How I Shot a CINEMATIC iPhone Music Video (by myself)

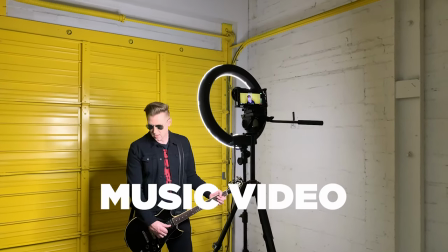1s
Today, looking at a music video I shot as a one-man band with
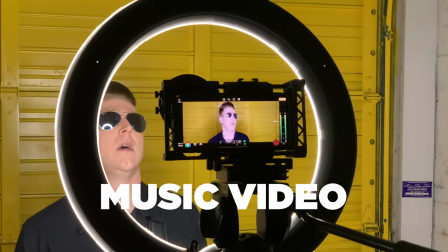5s
an iPhone and the Beast Grip 1.55x anamorphic lens.
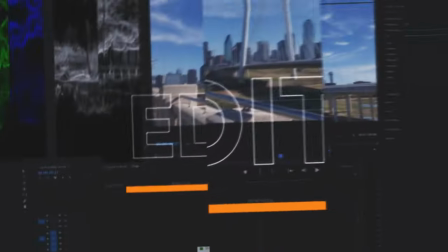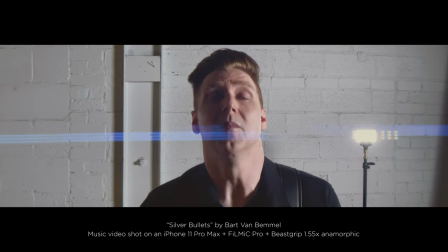19s
Hey guys, Blake Calhoun, and I have talked about this music video off and on for about a year, not quite a year.
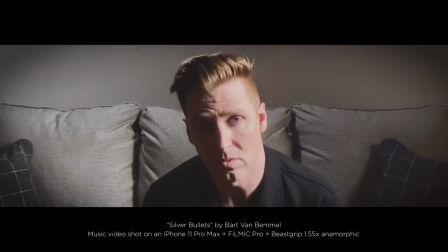26s
Shot this before the pandemic started in 2020. We shot with the Beast Grip 1.55x anamorphic.
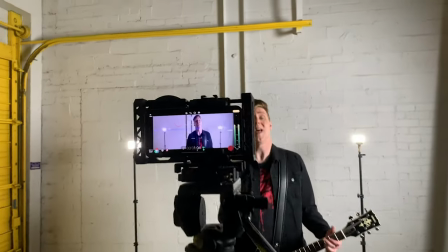32s
It got delayed because of the pandemic. and basically the music video has never gotten completely finished and I don't think it really ever will.
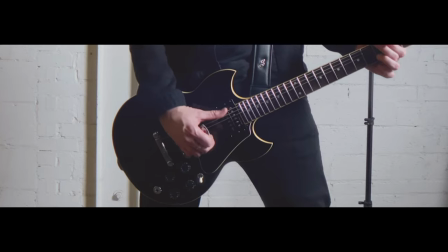41s
But I still wanted to show what I did.
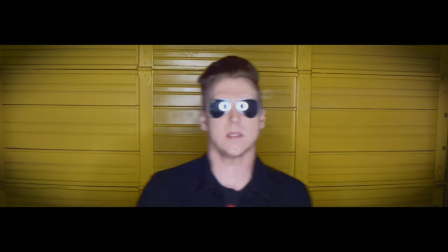43s
I think it's a good lesson to show how you can use minimal gear and get creative with your locations and then make something pretty cool.
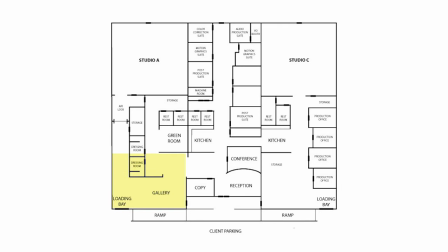51s
So I shot this video in one main location in the warehouse section of the studio I work out of but I broke it into multiple smaller locations within that.
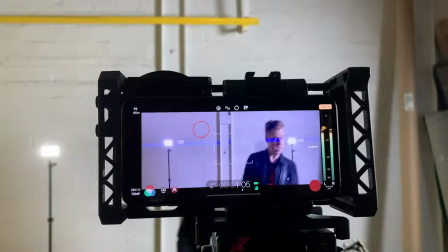60s
Ended up being four locations within that one location. I shot using an iPhone 11 Pro Max, I used Filmic Pro,
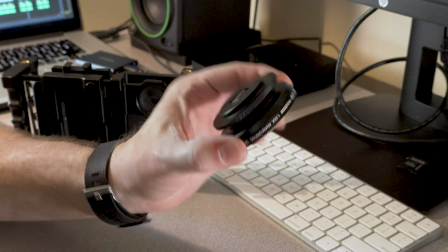68s
and as mentioned the Beastgrip 1.55x anamorphic adapter using their Beastgrip Pro,
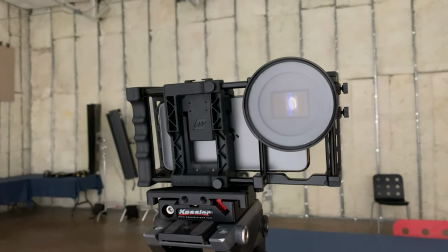75s
and additionally I used a Hollywood Blackmagic filter. Links for all this stuff will be in the description of the video.
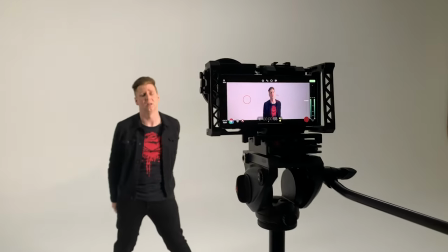82s
Again I shot this as a one-man band and so the behind-the-scenes was shot by me as well and
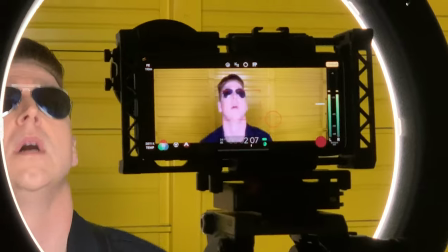87s
so there's a limited behind-the-scenes footage but I think there's enough here to tell the story of how I made this.
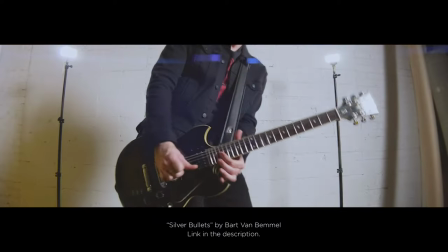93s
By the way, I can't play the actual song from the music video because of copyright reasons.
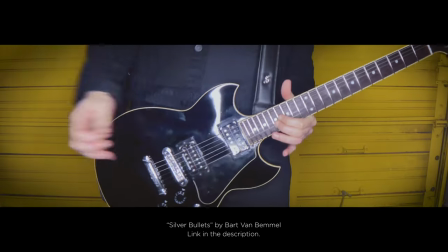99s
I don't have the rights to the song and so I don't want YouTube to put a copyright strike against this video.
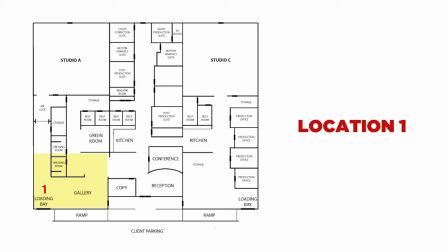106s
Location number one was the yellow garage door and I used a ring light and I wanted this
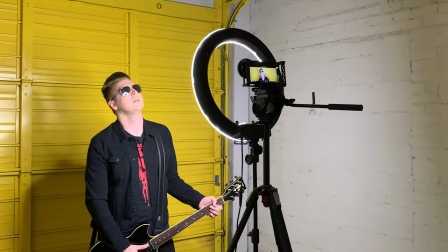112s
stylized look because using the ring light will put that light in your eyes and he's wearing mirrored sunglasses.
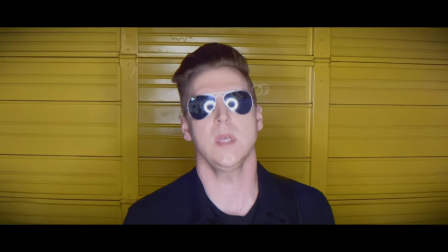119s
And so I wanted that reflection in his eyes. I think that can be kind of a cool music video look.
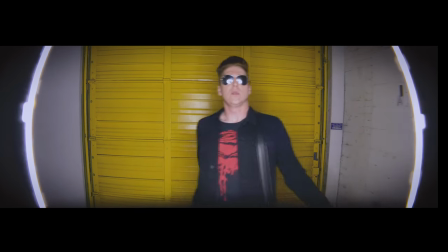123s
Then one thing I did that was kind of unique is I actually left the ring light in the shot on the edges.
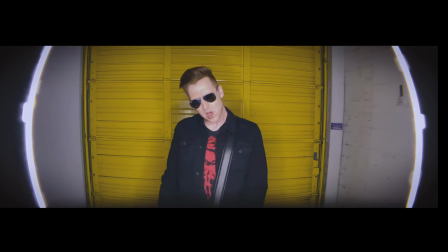129s
Just gives kind of a weird, almost sci-fi vibe, I thought, but I really liked it.
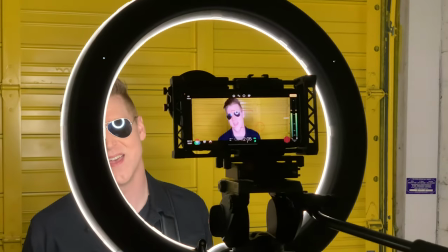133s
And so I shot with the wide lens on the iPhone and a close-up lens to get the two different looks.
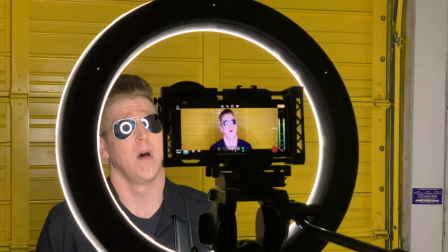138s
One shooting through the ring light and then one including the ring light.
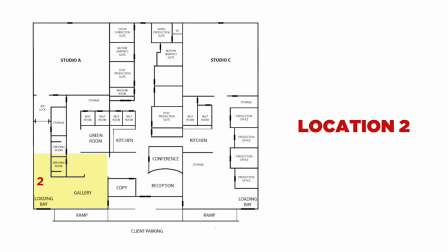142s
And then the second location was, again, the wall right adjacent to him. we just more or less flipped the camera and I relit it.
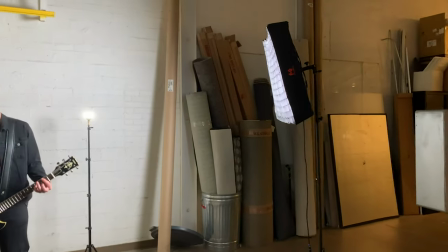148s
This time using one big soft source light and then I put two lights on light stands in the scene.
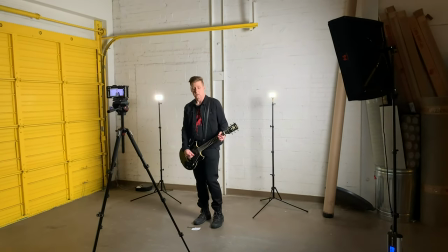155s
And I did that on purpose because I did this music video more or less as a test for the anamorphic lens and so I wanted to get the anamorphic flares.
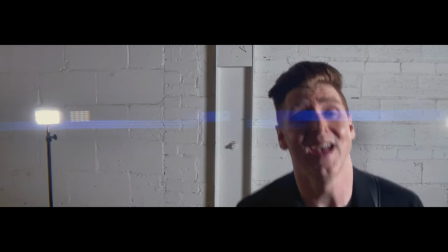162s
The shots in this location are probably my favorite ones in the video.
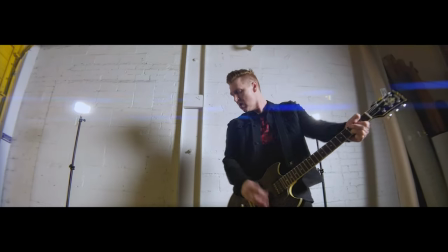165s
Here too I shot with the wide and then also the tele and I moved the camera quite a bit using a tripod and I also used some slider dolly shots as well.
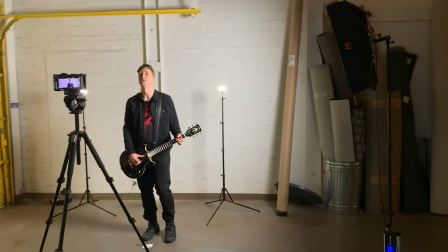174s
Using a big single soft source light like this off to the side, you get some nice modeling on his face and I think a very cinematic look.
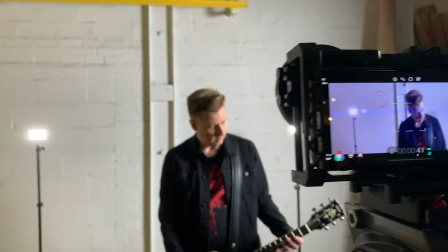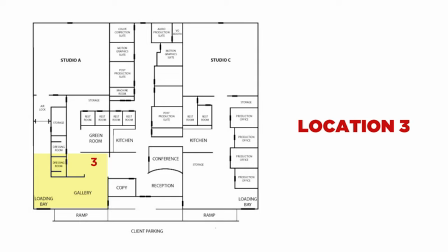187s
The third location was on a couch and unfortunately I didn't shoot behind the scenes of this, but I used a very similar lighting setup.
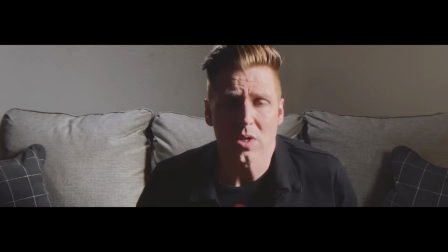194s
Just the one big soft source off to the side and then him on the couch singing directly into the camera.
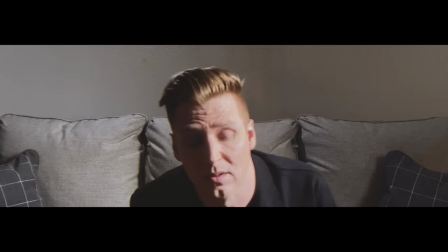200s
The song is an emotional song and so this was more of a emotional look.
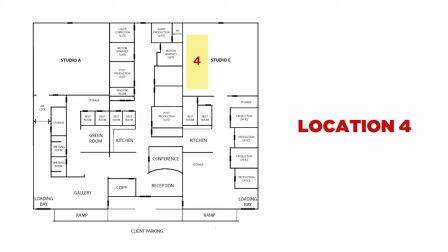205s
And the fourth and final location was on a small white stage. The original plan called for doing some visual effects shots here,
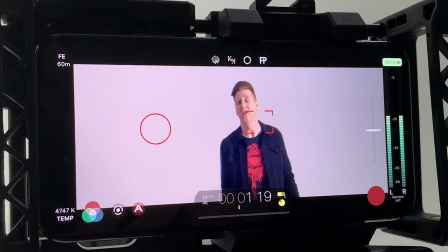212s
but those ended up not working for a variety of reasons and so went with just a simpler look here,
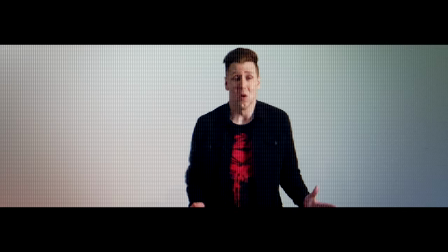218s
which in the end the idea here was just to have multiple locations to make the video look bigger.
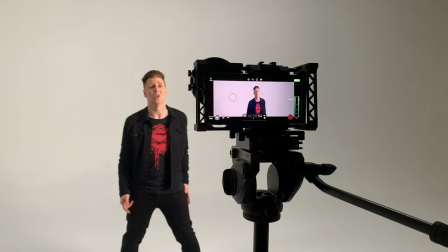223s
And so that was more or less the production. Now let's look at Post.
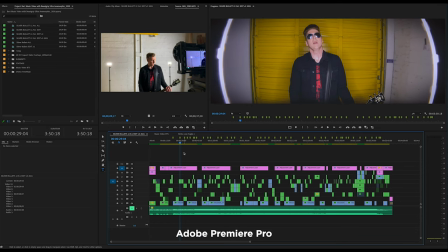230s
Post was a little bit tricky because of the size of the aspect ratio.
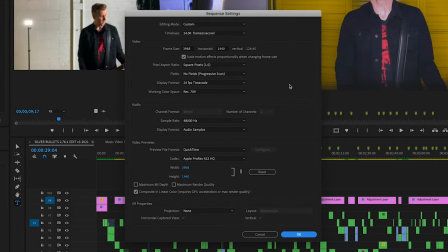235s
I ended up editing in 3968 by 1440. It's a 2.76 to 1 aspect ratio.
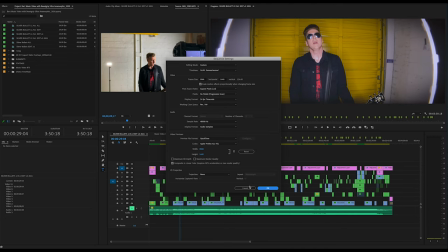242s
And of course the anamorphic lens squeezes the image to do that. That's what it looks like originally.
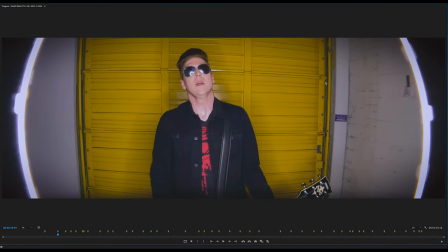254s
And then here is what it looks like after it's properly de-squeezed and with some color grading.
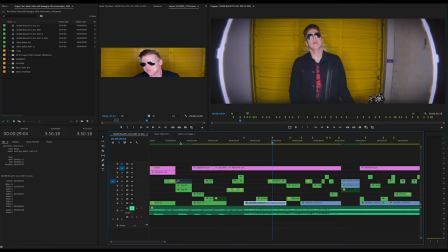264s
I shot Filmic Pro flat and so I kept the grading fairly simple. It was shot interior and I had minimal lighting and so I didn't shoot log.
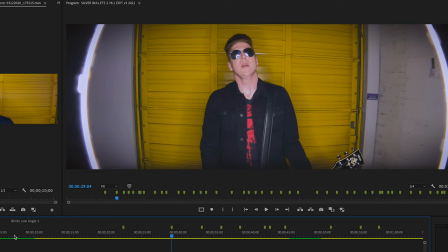272s
With the new iPhone 12 Pro Max I would shoot log all day long, 10-bit log v3. This was the 11 Pro Max and so I wanted to guard to try to keep the noise at a minimal level.
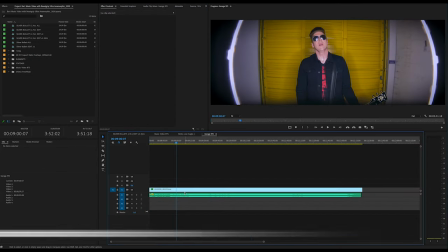283s
And I think I did a pretty good job in that respect. But I used my LUT packs. I'm gonna turn that off right there.
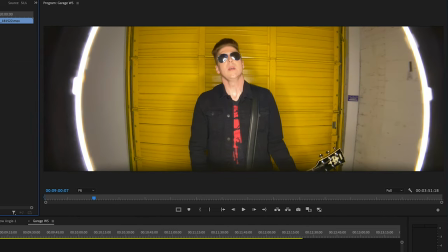290s
You can see the difference between the graded and the ungraded. Pretty warm.
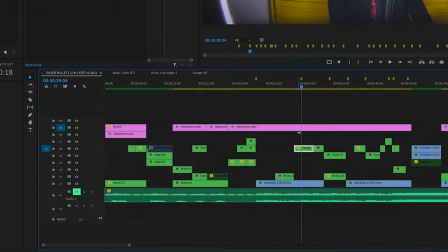296s
And then I did an adjustment layer over the entire thing here. And with the adjustment layer I used Film Convert Nitrate.
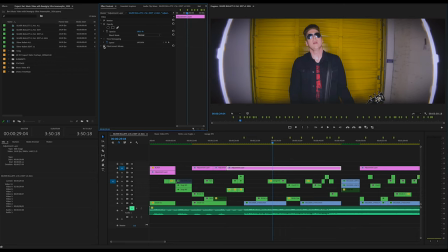303s
And Film Convert, for those that aren't familiar, is a film emulsion simulator. And so here I use Polaroid. Polaroid 600. Went for more of a kind of a vintage vibe, a little lower contrast. And it helps take the edge off the iPhone video.
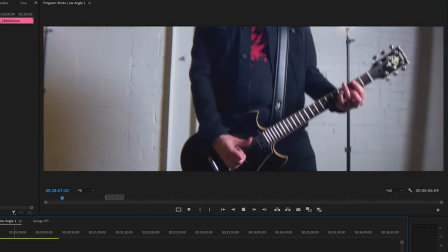318s
And here's part of the raw footage, it is color graded, but what I'll show you is how as I'm shooting, I'm panning and tilting trying to find shots.
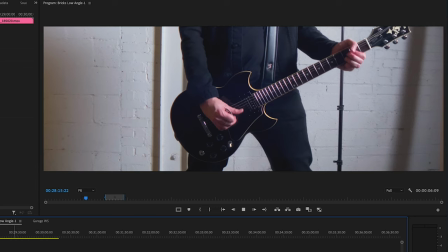326s
So I'll be on the guitar, and then I might tilt up to his face, and then in the editing, I put all this together, of course.
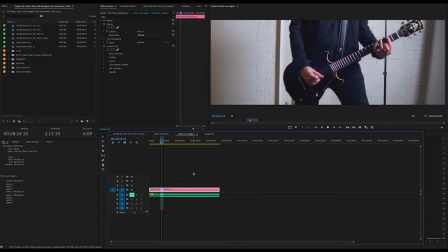333s
But the point is that I can get a variety of different shots from one shot.
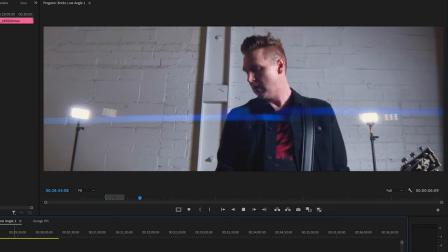338s
And then with this particular video, the whole idea behind it originally was to demo the anamorphic lens, and so that's why these flares were important to capture.
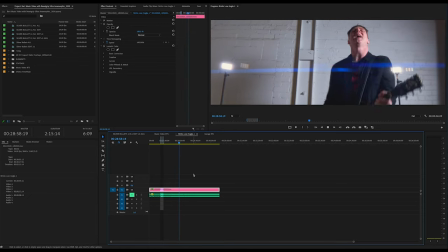348s
So this was my low angle shot and I used this quite a bit in the video. And then here I did a high angle shot.
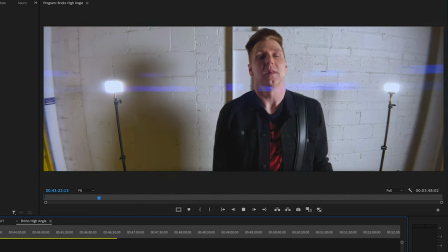356s
So I did the same thing. I just put the camera up high on a tripod and I've got that anamorphic lens.
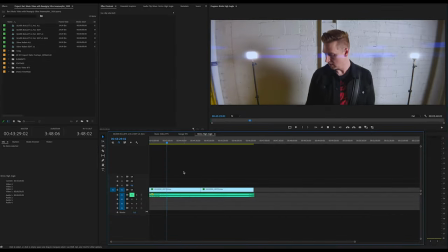362s
I had it on the wide lens and so you get that distortion which for this kind of shot I think works pretty well.
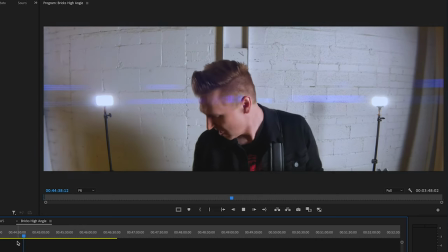368s
Especially when he gets his face close to like that. That's pretty cool. And then one more setup there was the close-up.
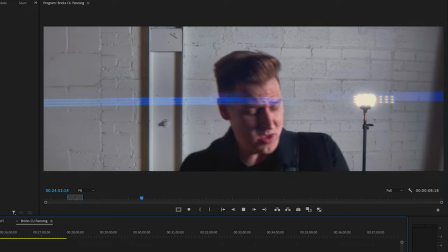377s
And so same shot, I just now am shooting with the tele lens through the anamorphic lens.
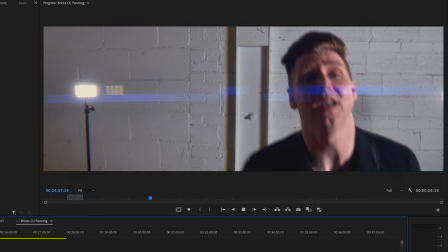384s
And this is some nice looking stuff, I think.
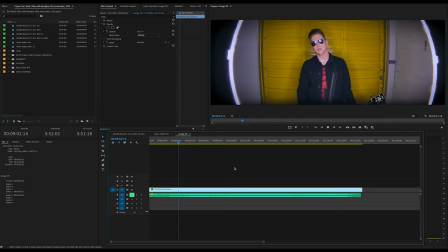388s
And then of course I got the wide shot here, the stylized with the edges of the light in the shot. This was not my original plan.
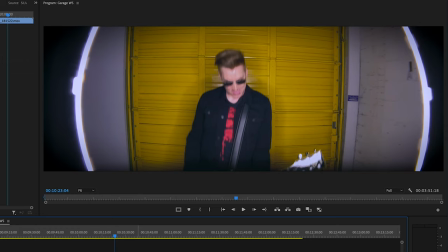395s
My original plan was to push in and post, but I just thought it looked kind of cool and so I left it. And then I got shots of the guitar.
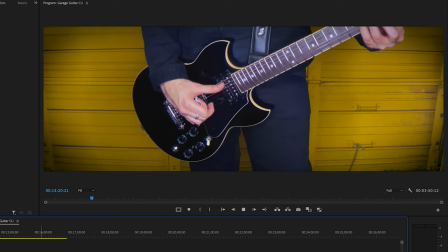401s
I actually lowered it below the ring light to get these shots. And then here's the close-up in front of the garage.
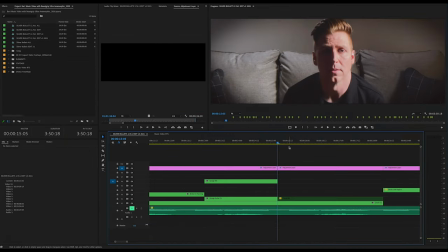412s
And then here's the couch shot.
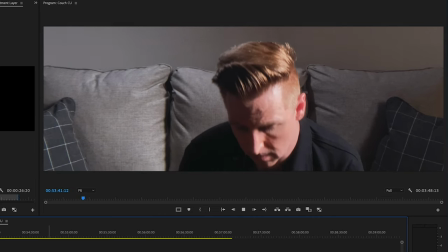415s
I was really surprised with this shot how the noise level was pretty low and it held up well.
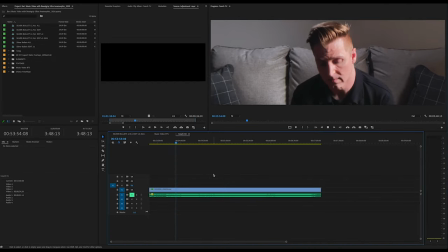422s
This was again shot with the same big soft light you saw against the wall and
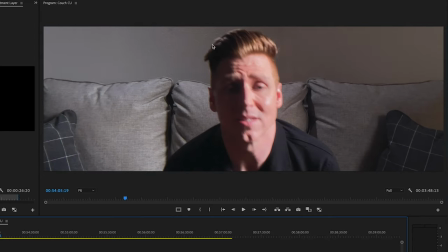426s
I did put a little bit of a kicker light behind him just to give him a little bit of a rim on this particular shot. Rims his back a little bit, but mainly his hair right here. Just some separation from the background. Then the last location was shooting him on the white psych in the studio. And these are just some effects.
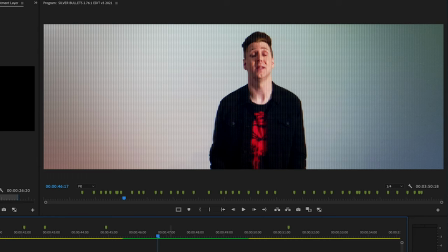444s
It's like an LED effect I did just playing around with some different ideas.
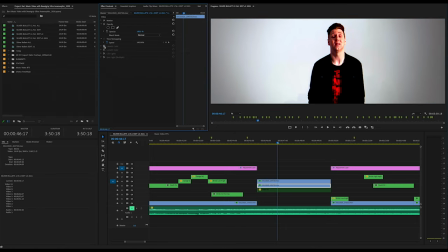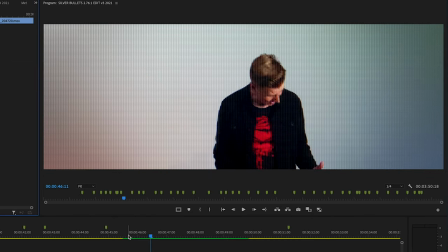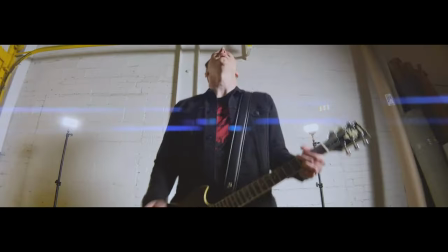460s
So ultimately in this style of video you just take all these shots, put them together, edit them creatively, and you're not trying to tell a story with this type of video.
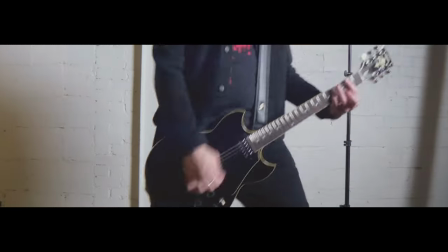469s
It's more of a montage of just different locations and such and ultimately I did all this by myself
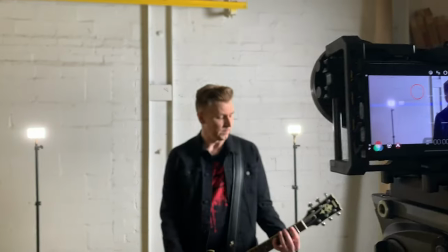475s
shooting on an iPhone with one main light and the B-script 1.55 times anamorphic adapter.
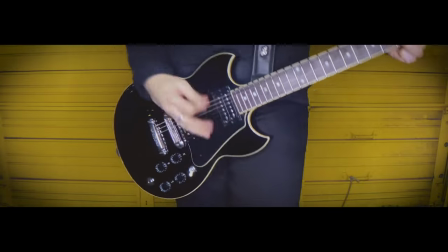482s
And so you don't need a big crew, you don't need all kinds of fancy gear. Get out there with what you've got.
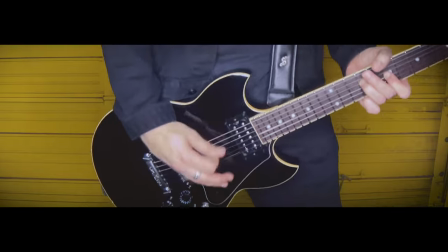488s
Take your iPhone, take your Android, doesn't matter what you're shooting with and make a music video, make a short film.
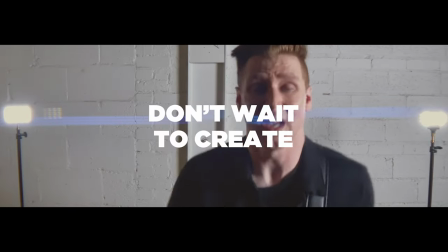493s
This is definitely filmmaking democratized. Thanks for watching, guys.
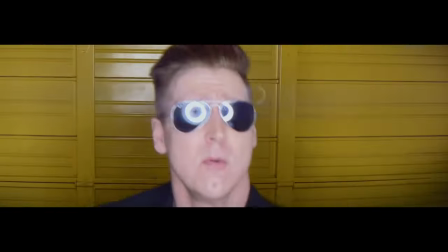499s
Please like, subscribe, and I will see you in the next video.